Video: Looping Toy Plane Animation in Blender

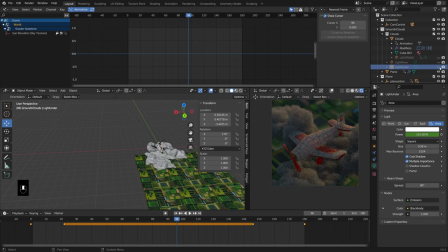1731s
I was just kind of mimicking what might be light from the towns and villages underneath.
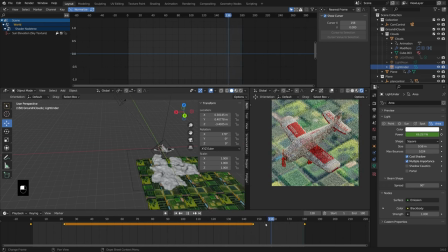1737s
But again, this one during the day, it sort of turns off. And then at night, we have that kind of underglow light on.
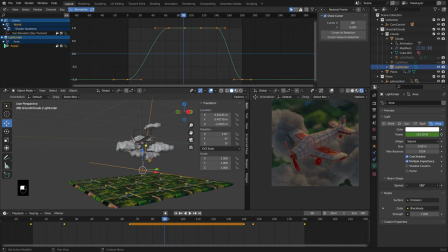1745s
But that's just a super wide area light with some lower spread, just so it's kind of going straight up into our cloud area there. But that's what ended up working out for me pretty well. There was another little thing that I did, which was...
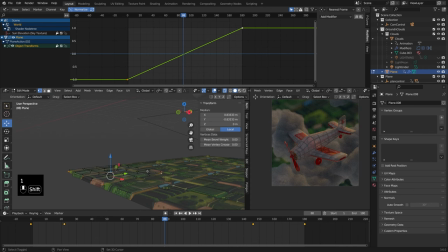1762s
I made another object. I'm just going to select the corners here. Made some little lights on the ground. So let's push Shift D and Z. F to make a face.
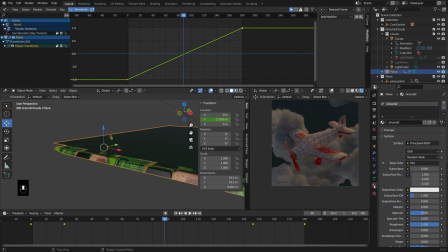1773s
And now we just have sort of this other layer here. So I used that. I created a new material, which was called Lights Ground.
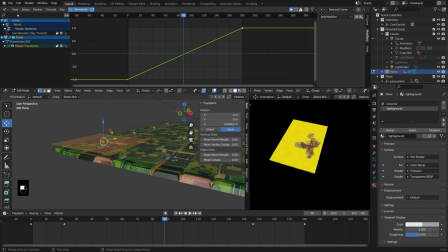1781s
And then let's just assign that to that new plane that I created. And this must have been a UV texture. So let's pull up the texture for that. Okay, so Lights Ground, yeah, it was UV. So let's just U and unwrap.
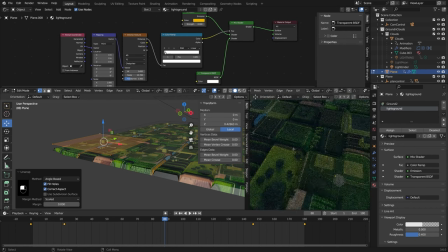1794s
Make sure that plane gets unwrapped. And yeah, this is all that this is.
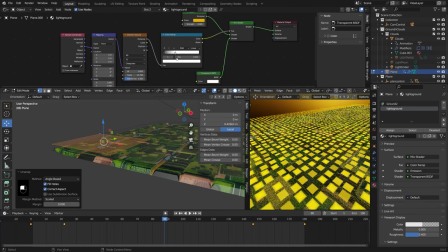1799s
It's just like a little, you know, it's a Voronoi pattern.
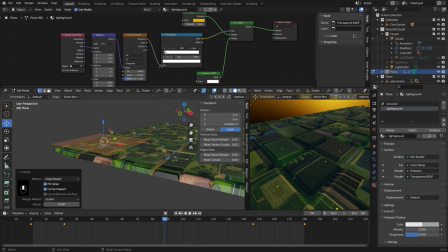1803s
So set to distance, 4D, F1, Chebyshev. And then a color ramp was just kind of controlling the density of that. So super low, just added some really little lights so that when we're kind of entering our night scene, we've got a little interest happening on the ground.
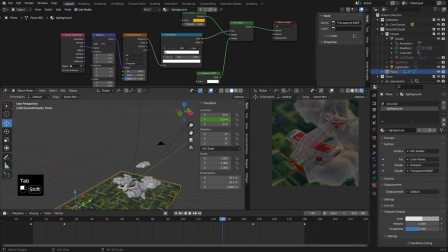1819s
I've got my depth of field cranked a little too far right now though, so can't even really see him.
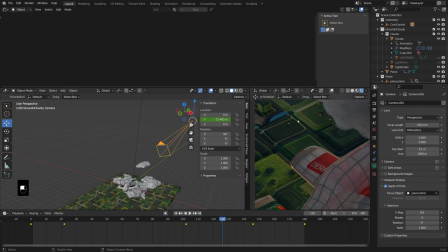1824s
But if we were to pull that up, you know, just have these little nice little sparkles on the ground.
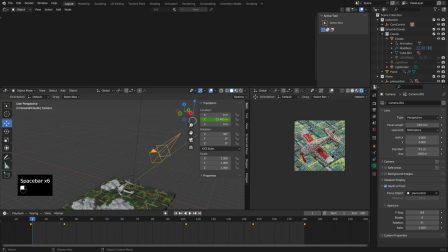1829s
You could also turn those off during the day, but I found that they just weren't very visible. So at night, that just adds a little bit more depth to the sort of the floor of the scene. And I think that is about it for all the animation, which is really what I wanted to cover in this video.
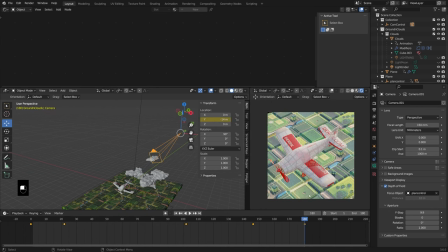1847s
I won't leave you fully hanging with the materials though. Let's take a little bit of a look at those.
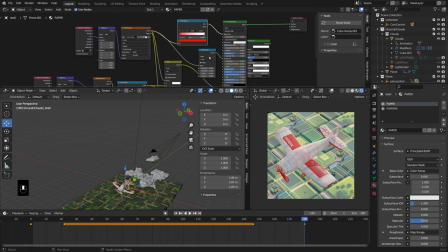1852s
So the paper texture is one that we had set up previously in the last video to get it looking sort of right.
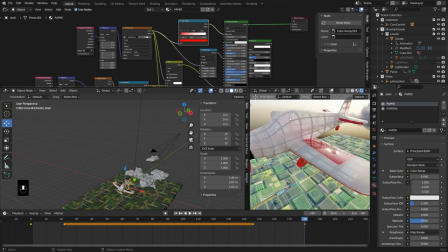1860s
But in this case, we did add some decals and I did a few other things that I thought were just general improvements to the texture.
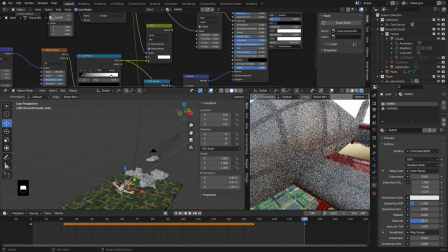1867s
So rather than using just this alpha value to control kind of how see-through this was, I actually used a texture.
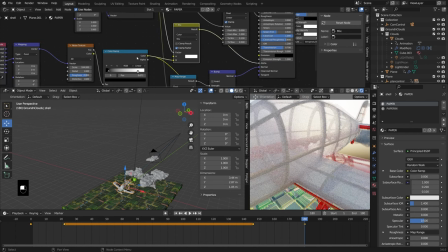1876s
So that was plugged in right there. So I used a noise texture.
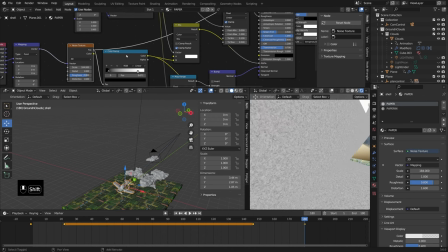1880s
Again, just really fine texture, some sort of swirly patterns, plugging that into a color ramp to give it some depth,
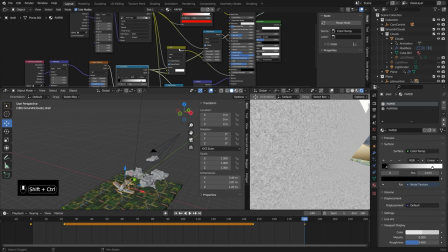1887s
or sorry, to kind of just give a little more contrast, and then using that to control the
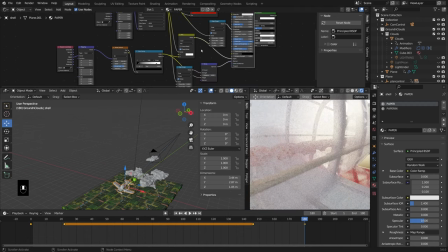1894s
alpha value so that, you know, it's almost like a fine pulp paper. And then I use that same texture to add a little bit of a bump map to it.
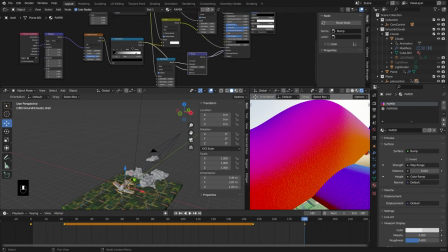1903s
So just using the, you know, same color ramp output into the height and having that affect the normal of the object. I left the transmission up pretty high, but lowered it because we were now using this alpha value to control that.
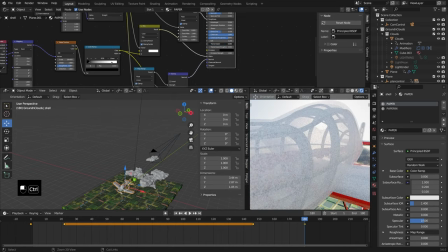1921s
I thought it was okay to drop the transmission down a little bit so you couldn't see through it quite as well.
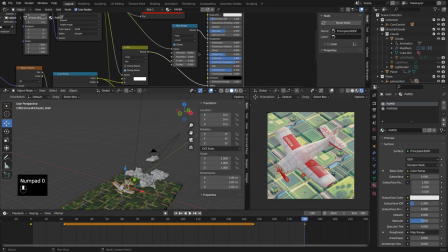1926s
But again, this is sort of all stylistic here. Now roughness, okay, so this is where we get to the image texture.
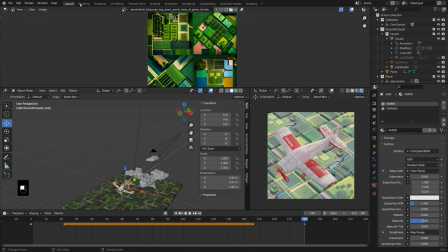1932s
So let me just open that image texture really quickly and show you. This is one I use all the time.
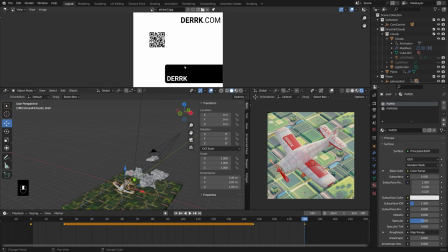1938s
So this is just a black and white image with a few of my sort of icons on it, a QR code. The QR code goes to my website, if you can imagine that. And I need to update this website, so don't actually go to Dirk.com.
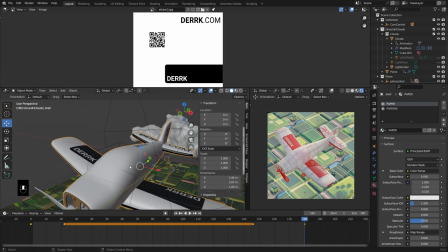1952s
You'd never want to do that. But the texture, I basically took the plane object and then just added some seams.
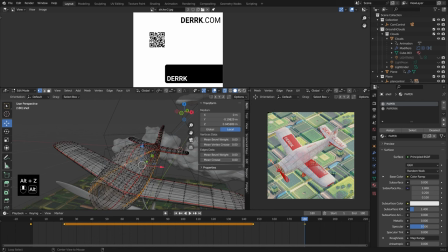1960s
You can see we have a seam right there. We have a seam around each side of the, you know, the front and the back wing, adding some seams there.